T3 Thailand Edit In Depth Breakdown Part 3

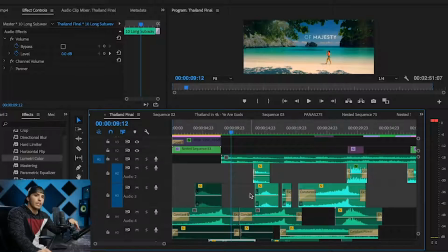Probably 90% of the sounds in this video are going to be external sound effects that I didn't actually take on set, on location. They were just added afterwards as sound designs from sound packs. So even if you don't capture great sounds, if you have a good sound library, you can really fill this in afterwards and really make it come to life.
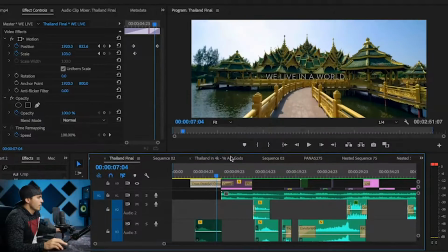Now let's talk about my text location on this. I chose to put it right in the middle, and you'll see throughout this video that I'm putting the text in different parts of the frame. It's not really consistent. I love for it to be consistent. It doesn't fit in the same spot in every clip, so you have to kind of shift it around and put it where it's readable.
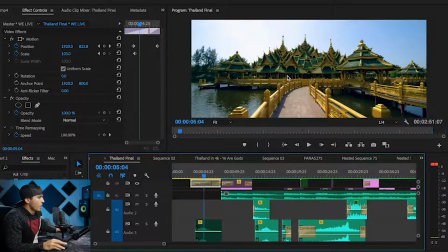But you see that I put it right in between here because there's a dark spot back there. So putting that white text against this dark spot allowed me to make it stand out and make it readable. That's another thing with text, guys. Make sure your text, the fonts you're using are legible, they're readable.
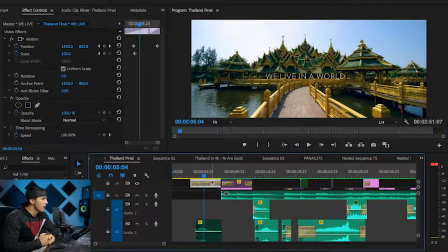You don't want people to be squinting to try and read your words. You want it to be super readable. And I actually had people, after I finished this edit, watch the video, and I said, were you able to read all the words easily without getting too distracted or having to spend too much time reading?
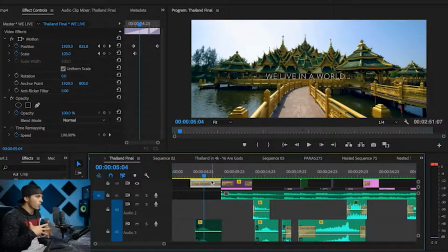There wasn't too many words per clip, or they weren't too big or too small or too hidden. You know, get some feedback from people and make sure that before you publish a video that your text is readable, it's legible, and that in a spot where people can see it. So again, I put it against this little black spot back here to help it stand out. And you notice that I'm fading that in and out.
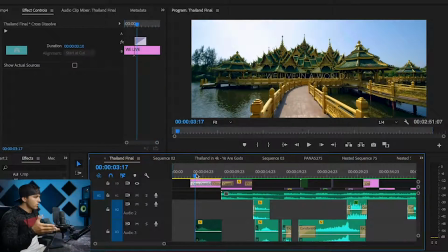Some of the text you'll see that I have a hard stop cut, and sometimes I'm fading them in and out. Again, it just depended on the clip and the pace of the song, but right now we're super slow, so I'm kind of fading that in with the music.
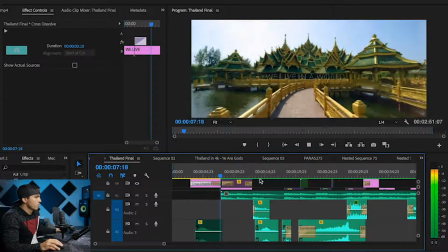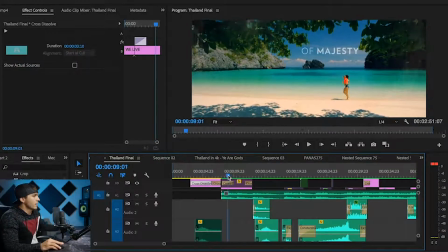Okay, so second clip here. You'll notice kind of this shimmering on the outside. I had some people ask me if that was in camera or done in post.
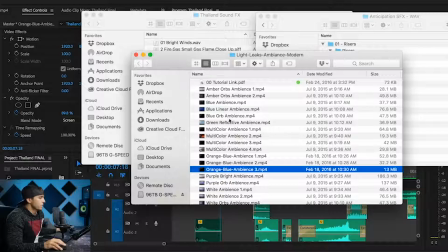That, my friends, is a light leak done in post. This specific light leak is called Orange Blue Ambience 3 from
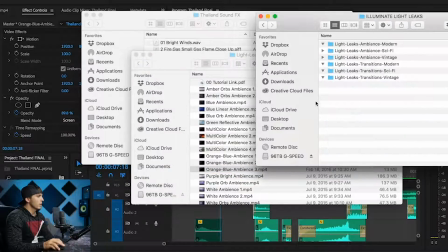the Illuminate Light Leaks pack that I bought for, I think, $50, $100, somewhere around there. So for all my videos that I use light leaks, I use that Illuminate Light Leaks pack, and you'll see a few throughout this video as well. But as you can see here, I have that light leak starting just as this clip ends to help transition it into that next clip.
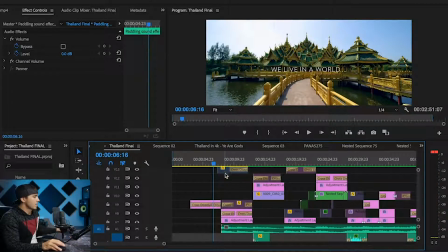So watch this without the light leak, and you can kind of see the difference that makes to help transition those two clips.
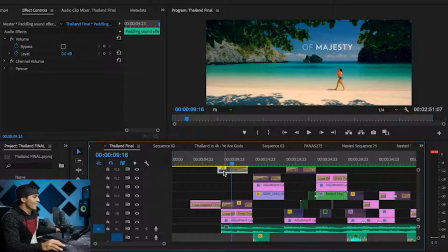So it's just a little more sudden, and then when you add the light leak in there, It just helps soften it and make it feel like they were more cohesive, like they were supposed to go together.
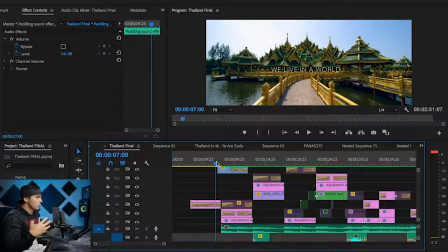So using light leaks is a great way to kind of help transition and help clips go smoothly together.
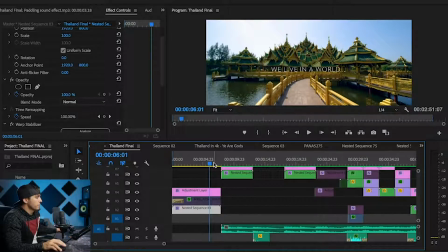Also, I forgot to mention, but on the end of this first clip, we have a slight speed ramp going from slow to fast, so it's just picking up in speed just a little bit there at the end to kind of lunge you into the next clip.
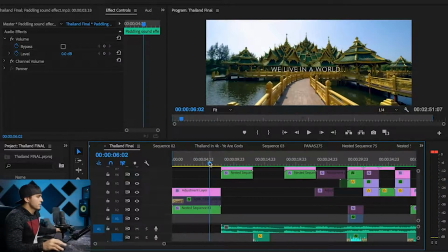And you'll see that as well throughout. I use a lot of speed ramp transitions to help keep the edit flowing, and I'll show you how I do that here in just a second.
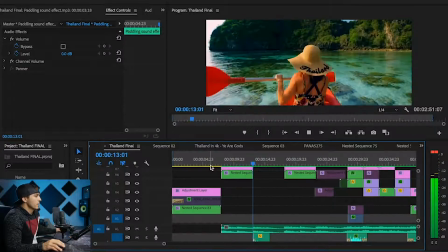So you got the light leak there, again another push-in shot. And I'm being strategic with which shots I have follow which shots.
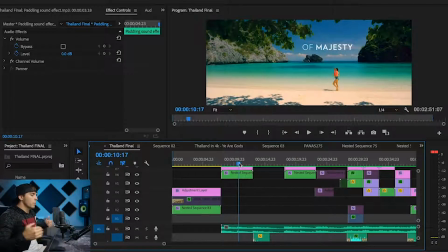So this one is pushing forward and the next clip is pushing forward, and that helps it feel continuous and have some continuity to the flow of the edit. I see a lot of times people have a shot pushing in and the next shot is going sideways and the next shot's going back, and so it's a little bit more jarring that way. Sometimes you don't have the right footage to be able to do that,
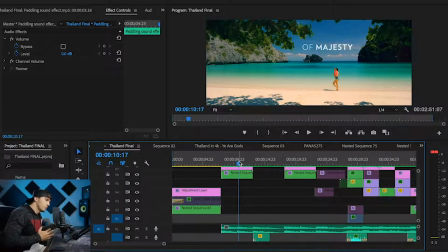but I try when I can to try and make those clips flow into each other by using similar movement in each clip. And then you'll see that the placement of my text is up here where you have some spare sky in between these trees fading in up there.
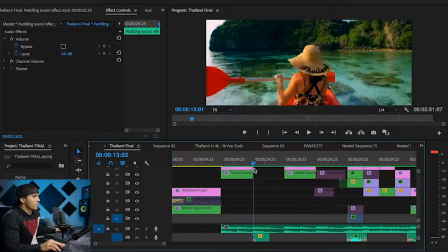And of course I'm matching the text to the type of visuals you're seeing. That's a very majestic shot. That's a very beautiful shot. This is a very wondrous shot. So I was very strategic as well with which shots I would match with which wording.
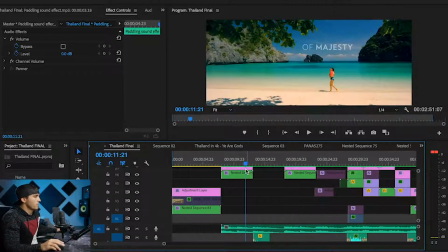Let's watch clip number 3 now.
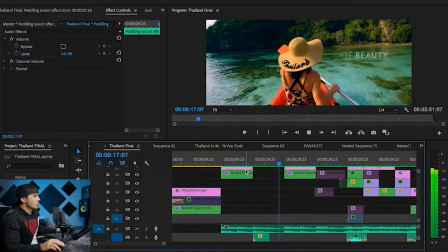Again, notice the sound effects.